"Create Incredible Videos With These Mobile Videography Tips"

So that little intro there was all done on a mobile phone. And let's face it guys, mobile phone for videos is here to stay.
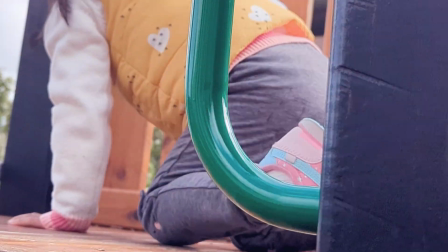And with advancements in technology, it's only going to get better.
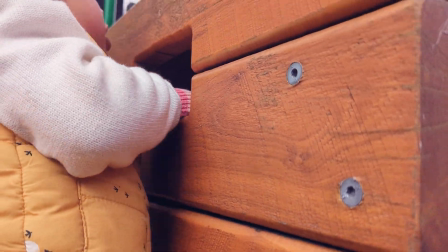The great thing about mobile videography is that you can just take your mobile phone out of your pocket and use it straight away.
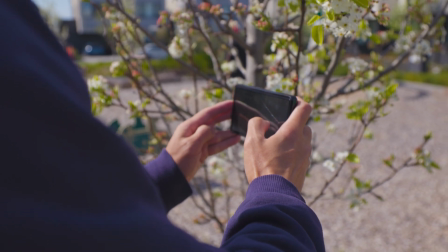In this video, I'll be talking about mobile videography tips.
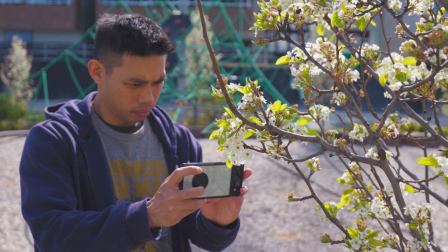I've only used inbuilt camera, so I haven't used any Filmic Pro apps or anything of that nature. So first tip is checking your settings. You should be doing this anytime you're filming anything, whether it be with a mobile phone or with a camera.
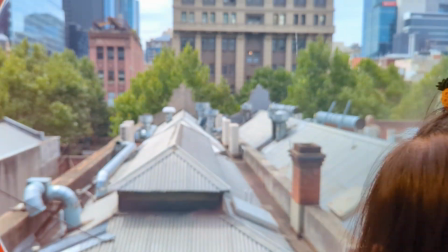At the end of the day, you don't want to review your footage and find out that you did something wrong,
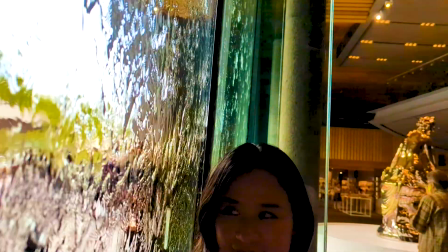that it just makes it a lot harder in post, or worst case, your footage is just unusable.
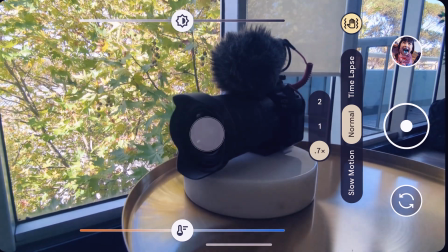So one of the first things I want to check is making sure my subject's in focus and also adjusting the white balance accordingly.
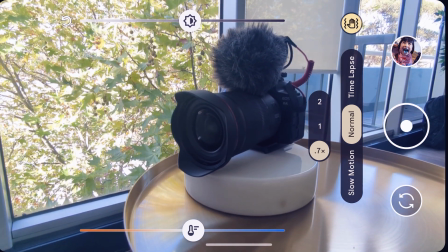That will just make it a lot easier when I'm editing in post. Next thing I'll consider is whether I need a slow motion shot or not.
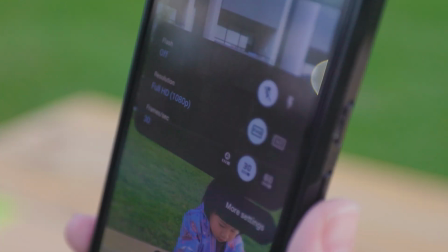If that's the case, then I'll need to select 60p. Do I want to shoot in HD or 4K? Once you have your settings taken care of, you're all set to start your video.
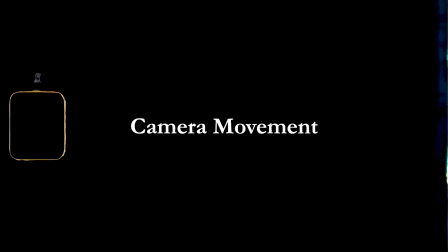Next tip is about camera movement.
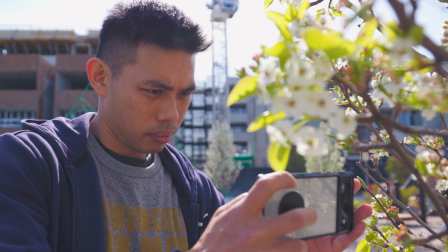When you're out and about, you usually see people who are shooting with their phones, just shooting static or panning up and moving left or right. Now, if you don't want your footage to look like everyone else is out there, then you'll need to add some camera movement.
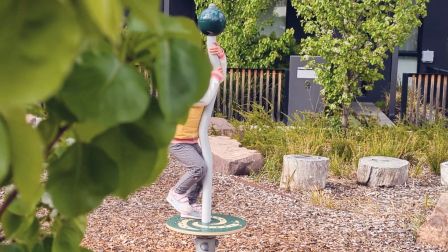By utilizing something in your foreground, you can actually move your phone from side to side to reveal a subject.
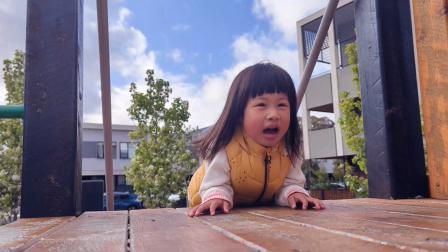This is great as an establishment shot actually. So you can do this type of shot moving up and down, or you can do left and right.
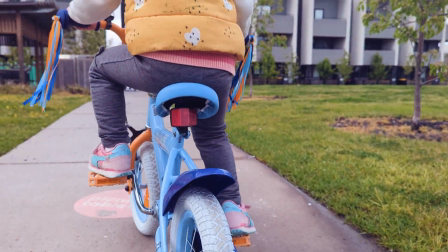Use tracking shots to show what your subject's doing.
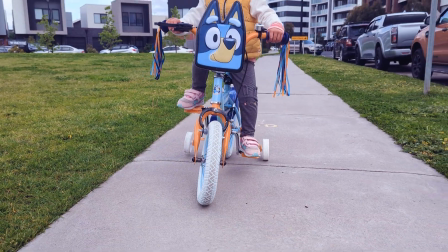With tracking shots from behind your subject and in front of your subject, you can just hold your phone because they're quite light and you should be able to shoot quite stable.
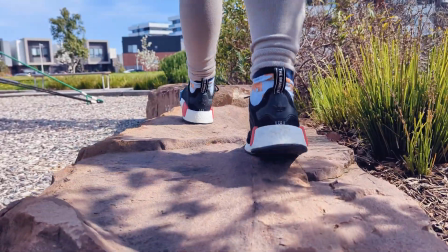With low tracking shots, it's actually harder because if you're walking and bending over, it's bad for your back and you can't actually see what's on the screen.
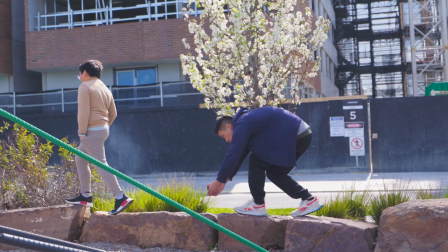So what I do instead is I do it on one knee.
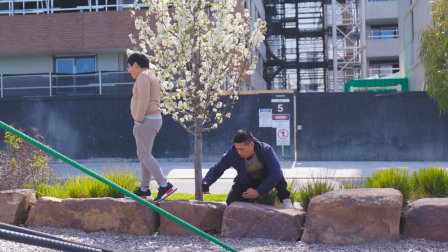That way I'm not putting my back at risk, and also I can see what's happening on the screen so I can ensure that my subject is in focus.
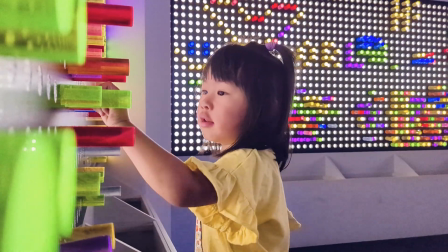With all of that said, you can still use static and panning type shots.
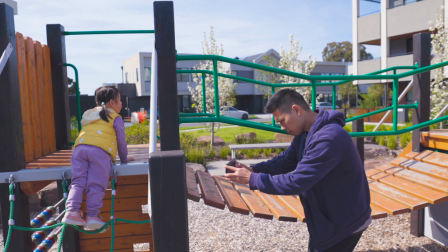It's just a matter of how you use them and when to use them in your edit. So that comes to the next tip, which is camera angles.
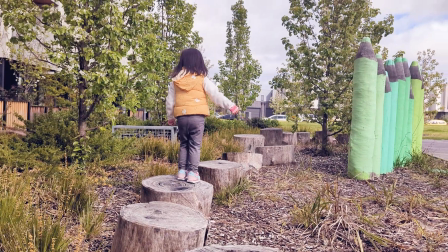You can always tell your story better when you have a wide variety of angles,
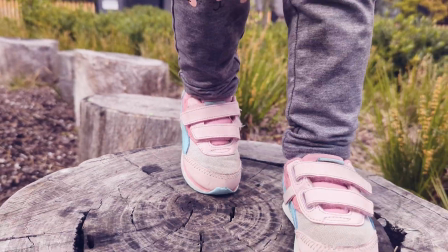whether it be low, side, above, bird's eye, close, super close.
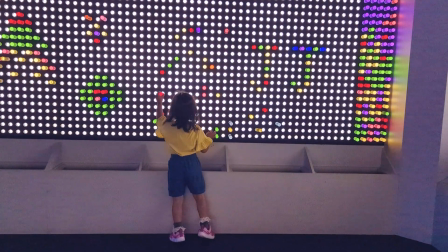Having all those type of angles is great because it will just make it a lot easier when it comes to post. Next tip is editing. Now with mobile phone footage, it usually is a lot more saturated.
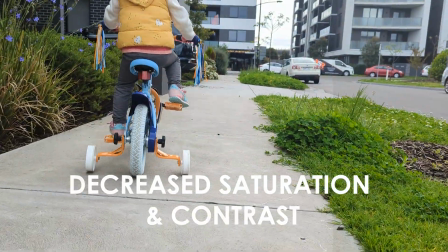So what you do in post is you decrease the saturation and contrast.
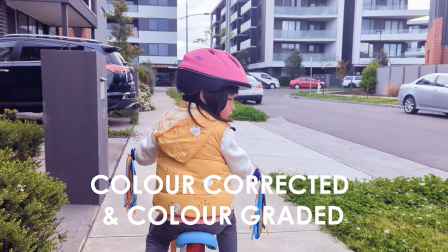That way you can actually have more cinematic looking footage. So that's it for my mobile videography tips. If you enjoyed the video, don't forget to hit the like button and subscribe to the channel. If you have any mobile videography tips for yourself, don't forget to leave a comment below. I'd love to hear from you. So thanks for watching guys. I'll see you in the next one.